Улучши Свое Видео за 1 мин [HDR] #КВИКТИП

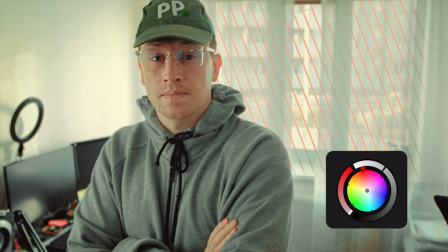Полезная и простая фишка, как добавить больше информации в засветы, сделав кадр более объемным и приятнее.
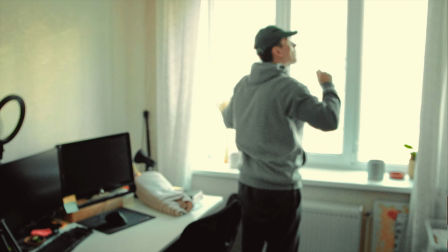Проблема в том, что когда снимаешь напротив окна, приходится выбирать на чем экспонироваться. На том, что происходит за окном, или же на переднем плане, тем самым получив засвет.
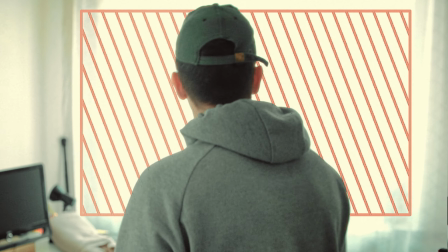Другими словами, это вопрос динамического диапазона вашей камеры.
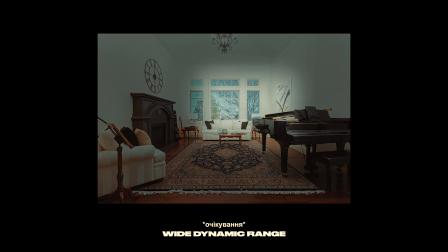В идеале, ваша камера должна хорошо видеть в светлых и темных участках кадра одновременно, так как по сути видят наши глаза.
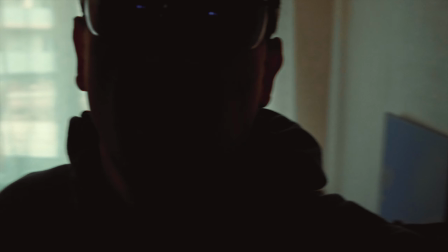Так что же делать? Есть небольшой трюк. Смело выставляем кадр напротив засвеченного источника, в моем случае это окно.
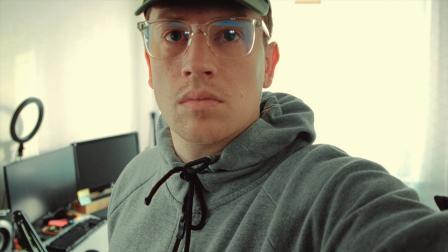Экспонируйтесь на себя, не переживая о засветах и снимайте все, что вам нужно.
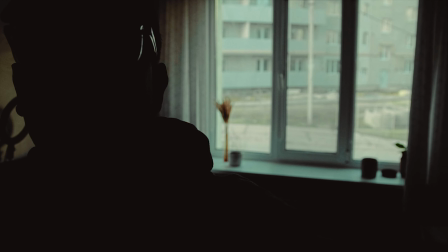Дальше, не убирая камеру со штатива, не меняя фокус, мы экспонируемся на окно и снимаем пустую локацию.
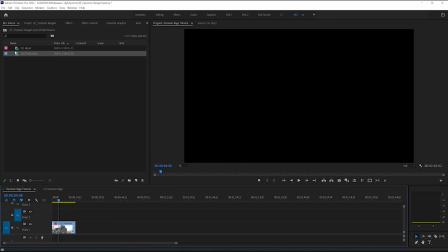После закидывайте эти два отснятых кадра в монтажную программу. Кадр с пустым фоном должен быть сверху.
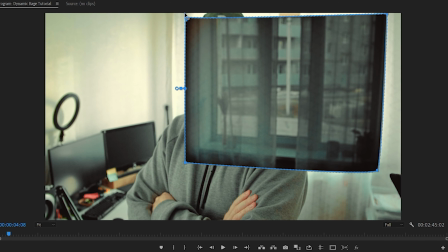Используя маску, вырезайте ту область, которую мы хотим убрать за свет и не забываем добавлять размытие, чтобы не было резких краев.
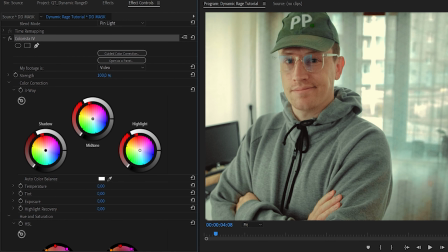Также включаем способ наложения пинлайт или точечный свет. И финально, корректируем общую гамму, чтобы все совпало с нашим основным кадром.
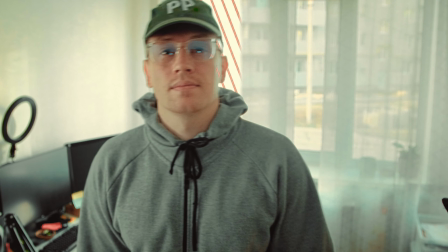И вуаля, мы с вами убрали засвет и добавив детали в кадр, сделав его естественным или более синематографичным.
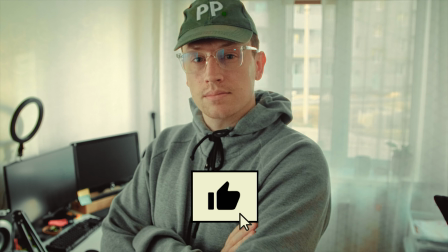А с вас лайк, друзья. С вами был Zoom. Пока.